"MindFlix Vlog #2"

What's up everybody? Welcome back to the channel. My name's Gabe Ochoa and today we're going to be talking about how to use lighting to turn a room that looks like this into this.
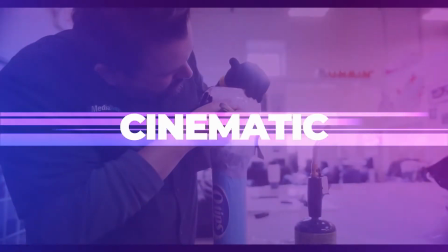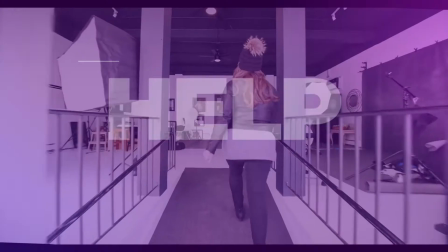Whether you are into YouTube, photography, video production, design, or art, you'll soon realize just how important lighting is. Lighting can completely change the look, feel, quality, and emotion of your image. It doesn't matter if you're using the highest quality camera available or simply an iPhone. You can still use lighting to create an amazing look for your image. Now we're going to look at how we've set up this shot for today's video. I approach lighting a scene a lot like a blank canvas. So the first step will be to turn off all of the lights. Once all of the lights are off, it's awesome because you have a completely blank canvas to start throwing lights onto.
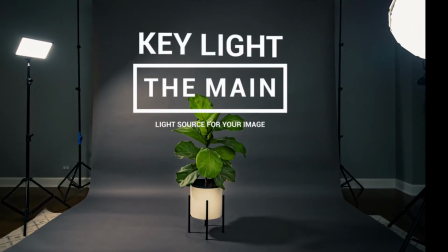72s
The key light is the primary light source for your image. A great place to start with your key light is setting the light at a 45-degree angle from your subject.
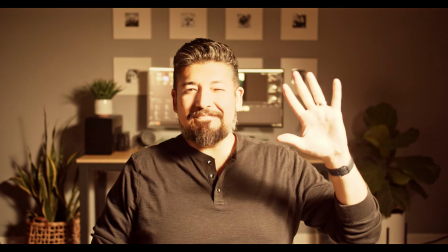82s
Alright, we've got our key light on. The only problem is that it's pretty bright, so we're going to want to dial that down a little bit.
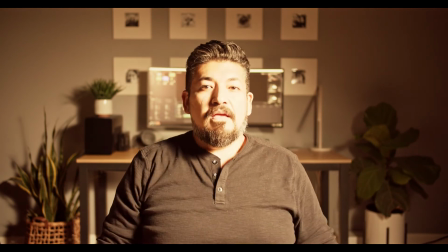89s
When it comes to adjusting brightness, we have two options. The first one will be to move or angle the light away from your subject.
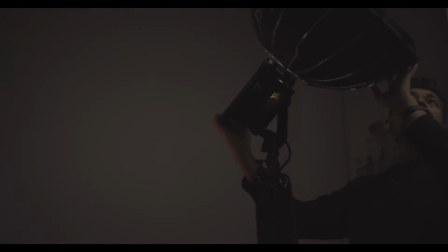97s
By doing this, you'll create less light on the subject. The only problem is that it may produce unwanted spills in other areas of your shot.
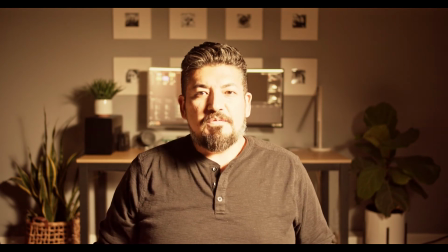105s
The other solution is to get a dimmable light. This way, you can adjust the brightness of your light without sacrificing the placement.
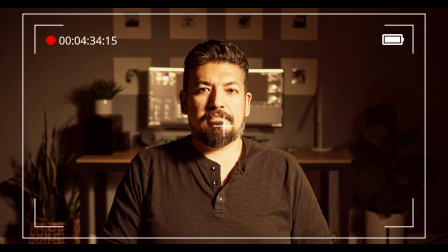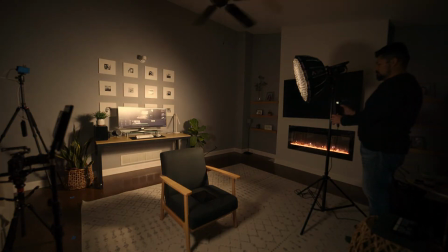119s
Alright, the overall brightness is a lot better now.
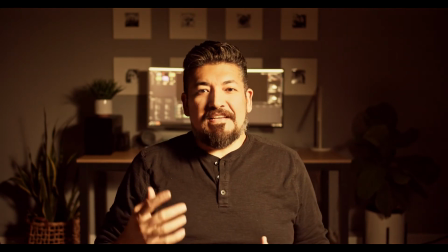121s
Still, a new issue can possibly come up, and that is a potential for glare on glasses, or like you see in this monitor behind me.
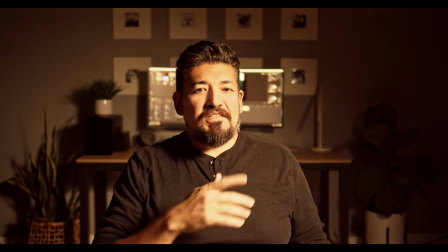129s
That could be a bit distracting, so we will actually move our key light to the side to fix this.
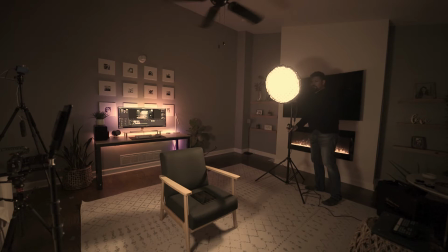134s
This will do two things for us. One, it's going to eliminate any glare that you have on glasses or monitors, and two,
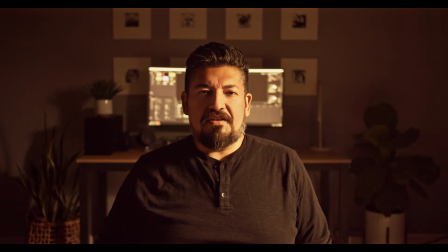142s
it's going to create a little bit of dimension to the shot by adding shadow to this side of my face. One other thing you guys may be thinking about is, Gabe, you look crazy orange. So to fix this, we're either going to adjust the white balance on the camera or the light's color temperature.
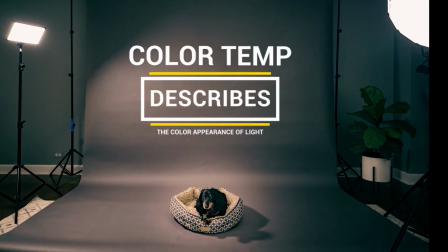160s
I highly recommend investing in light with control over the temperature. This way you can nail the white balance every time.
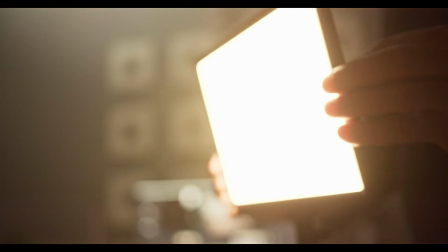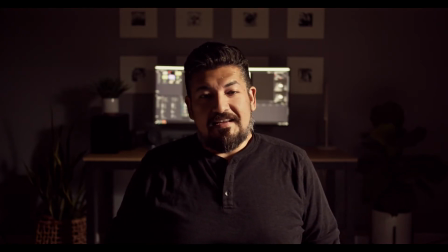176s
Now that we've got our key light dialed in, the next step is deciding if we want to use a fill light, and if so, how much.
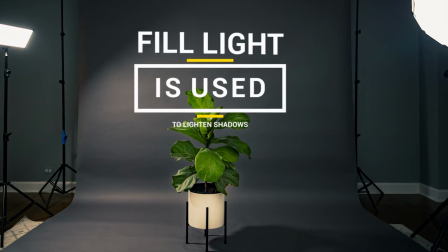183s
The key light, while being awesome for the side of the face that it's lighting, also introduces a lot of shadow on the opposite side.
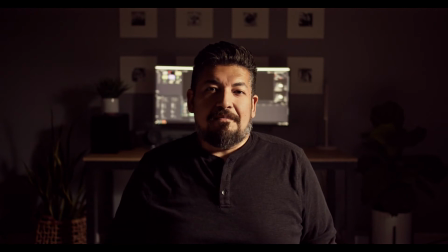190s
This can create a cinematic look, but it might not be ideal for every type of video.
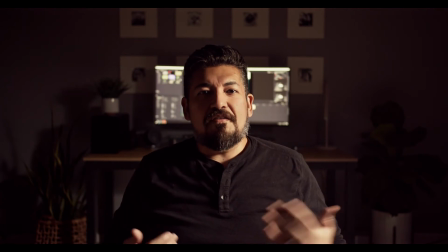195s
To help minimize the shadows created from the key light, we will introduce a fill light.
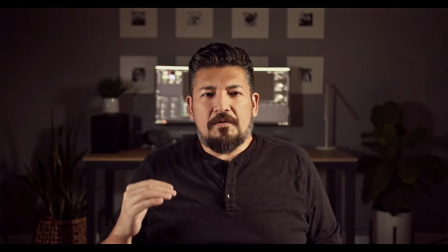202s
So for the fill light, we're going to bring in a secondary light at a lower brightness level and angle it until we get the right amount of balance that we want.
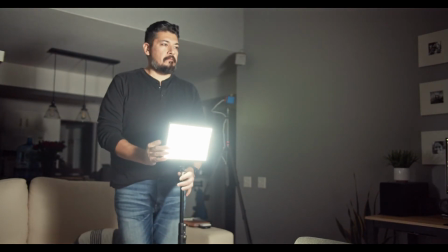211s
For this shot in today's video, I've decided I want a little bit of shadow to make the overall image look a bit more natural than just completely flat.
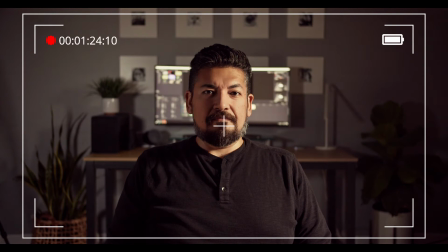219s
However, I definitely don't want the shadows as harsh as it was before. This shot is already looking a billion times better than it did when we started.
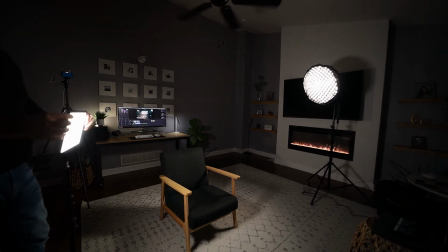228s
Overall, the image is better exposed and the light is a lot more flattering. For our next step, we're going to be adding in what is known as the rim light.
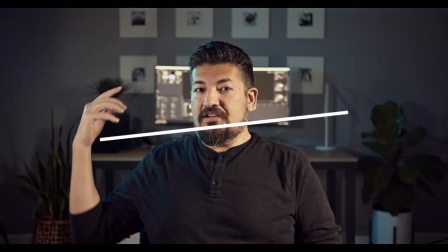240s
This light will be placed off camera, higher up,
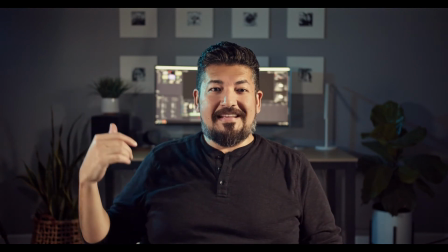244s
and angled down to illuminate the edges around my head and shoulders.
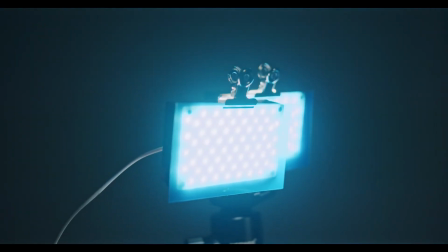249s
It's called a rim light because the light actually creates a little bit of a rim around the head and shoulders,
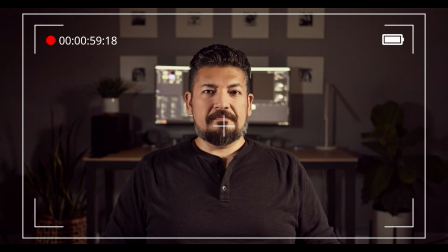255s
which helps separate your subject from the background. This is great because overall it's going to make your image less flat and more dimensional. Now that we have our key light, fill light, and the rim light, the only thing left to mention is practicals.
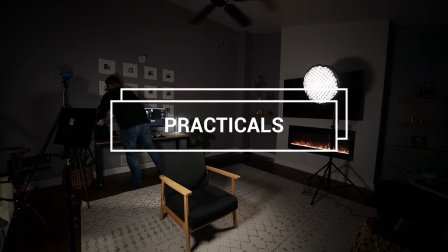Practicals are lights that actually appear within the frame of your image.
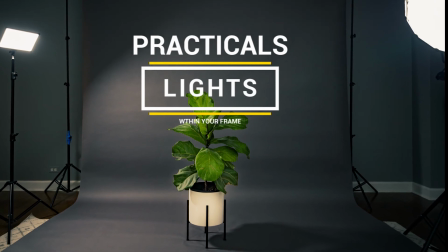280s
Typically, they are used to add color, brighten up an area, or just add a little bit of ambience to your shot.
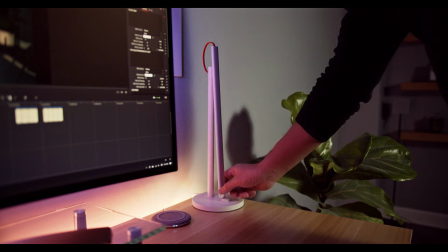286s
I'm going to turn on the lamp on my desk and the light behind this plant.
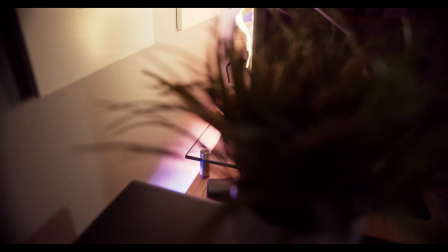290s
In addition to this, I'm also going to be using a LifeX Z-strip found on the back of my desk.
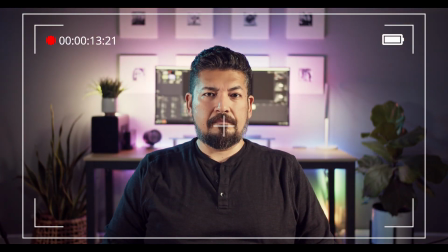298s
The cool thing about the Z-strip is that you can make it be any color you want. For this video, I'm going to go with blue because it's more on par with my branding. Alright, well that about wraps up this video, and I hope you guys were able to learn something valuable from it. If you're starting to implement any of these tips and tricks into your videos, let me know in the comments below. I would love to check them out. Thanks so much for watching. Before you guys leave, make sure to hit that like button, subscribe, follow me, and as always, stay creative. Peace.